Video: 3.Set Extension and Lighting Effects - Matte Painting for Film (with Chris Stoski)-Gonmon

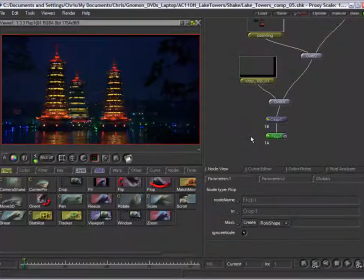16:26 It's just kind of a gut feeling, and some people even say that because as Westerners we read books from left to right,
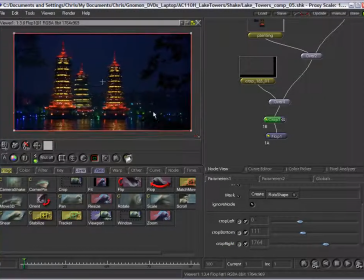16:37 that perhaps we favor compositions that are more dominant on the left or have a read that is similar from left to right. Now the next step is to put a scale in here, and what the scale is going to do is the scale node is going to
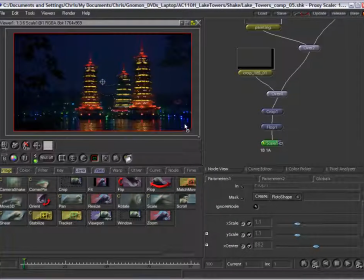16:55 mimic the look of a camera pushing in. As you can see here, a scale of 1.1 or 1.05 enlarges the image just a little bit so that it kind of feels like our camera is zooming in.
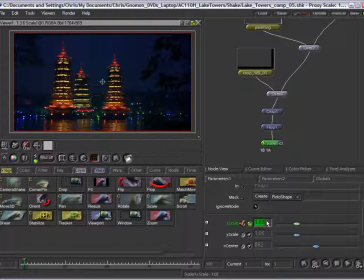17:13 So since I like 1.05 for a scale factor, I'll set that value for frame 100, and then at frame 1 we'll keep our scale set to the value of 1.
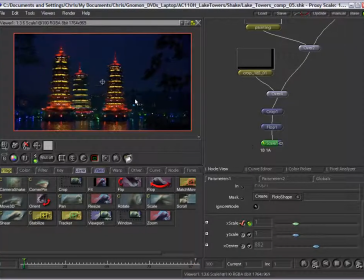17:27 So as we play the entire animation, the entire movie from frame 1 to 100, the entire shot will actually scale up.
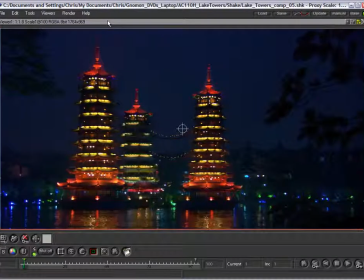17:40 Now because we're actually scaling the image up, what we're implying is that the camera is zooming in on the image.
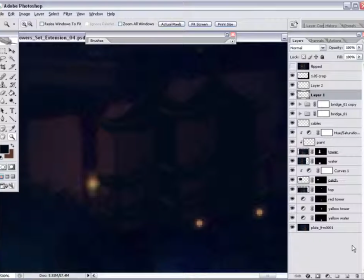17:47 The main difference between a camera zoom and a dollying camera, or a camera that's pushing in, moving inwards, is that the zooming camera is a camera that's stationary, and simply we're using a lens that is zooming inward,
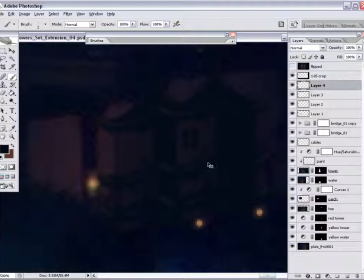18:05 showing us the image that's larger and giving us the appearance that we're getting closer.
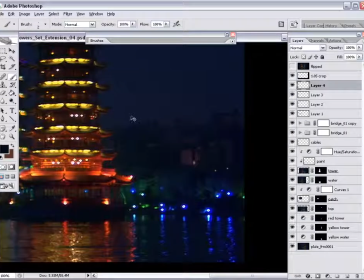18:11 However, a camera that's actually moving closer or dollying in forward would show us parallax, and that is, it would show us a little bit of, it would reveal a little bit of information of the buildings or terrain
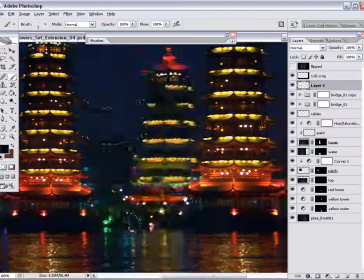18:26 that is behind other foreground elements such as the tree branches here.
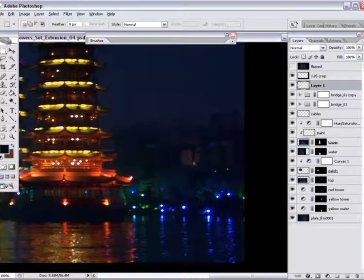18:35 So here we are back in Photoshop, and you know, after all, it does seem like I want to try and resolve this little area a little bit better. Sometimes you get a part of your set extension or your painting that you just,
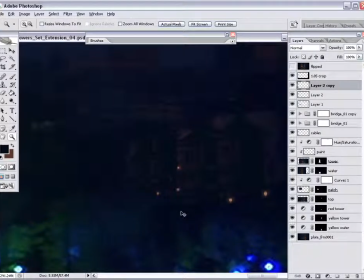18:52 you know, end up noodling for quite a while just because it's tending to fight you along the process. So I guess that's what this little pink area is doing to me.
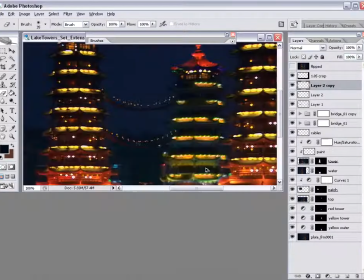19:04 So I'm going to go in and try and copy some of that architecture back in there, darken it down so that it's really not noticeable.
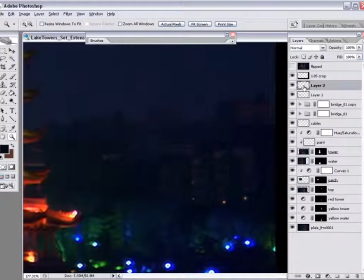19:13 Another thing to consider is that when you make decisions, as I did earlier,
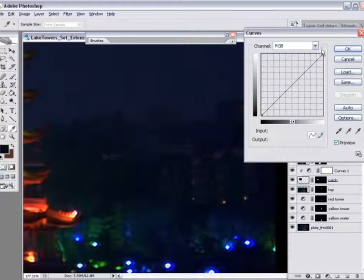19:18 as far as leaving an area that is illuminated, and then you go on to make further decisions like cropping the image,
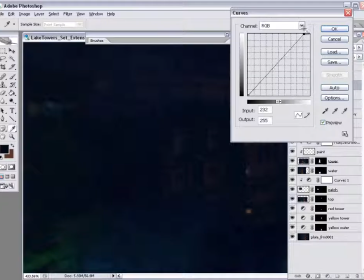19:24 just like I did, take the 185 crop, then you might have to go back and revisit those decisions that you've made,
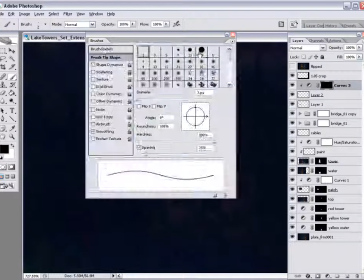19:32 just because you don't want to end up with bright areas or what have you at the edges of your new composition.
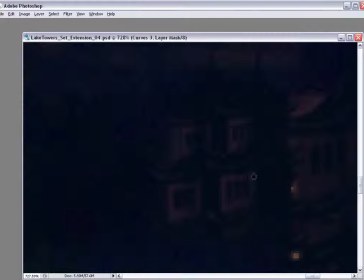19:42 So in the spirit of leaving a little bit of illumination back in there on the architecture,
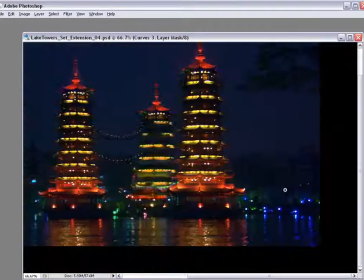19:47 I'm going to go and paint a little bit of detail and try and get it to look not quite so flat.
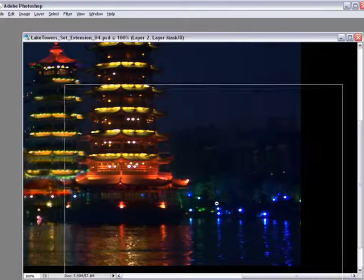20:00 So with these final paint touch-ups, I think we're nearing a point where we're going to send these changes over to Shake once again,
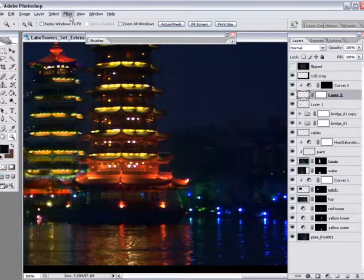20:09 and we're almost at that point in time where we're going to get ready to render our final composite of this set extension.
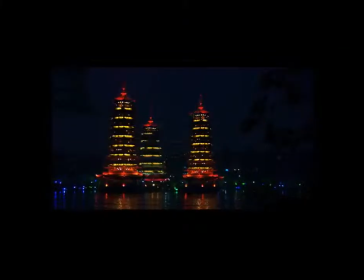20:20 Okay, so here's the final composite of our set extension. As you can see, we have moving water, and all of our towers are in the same color space. So I hope you've enjoyed these lectures, and we'll get on to the next one.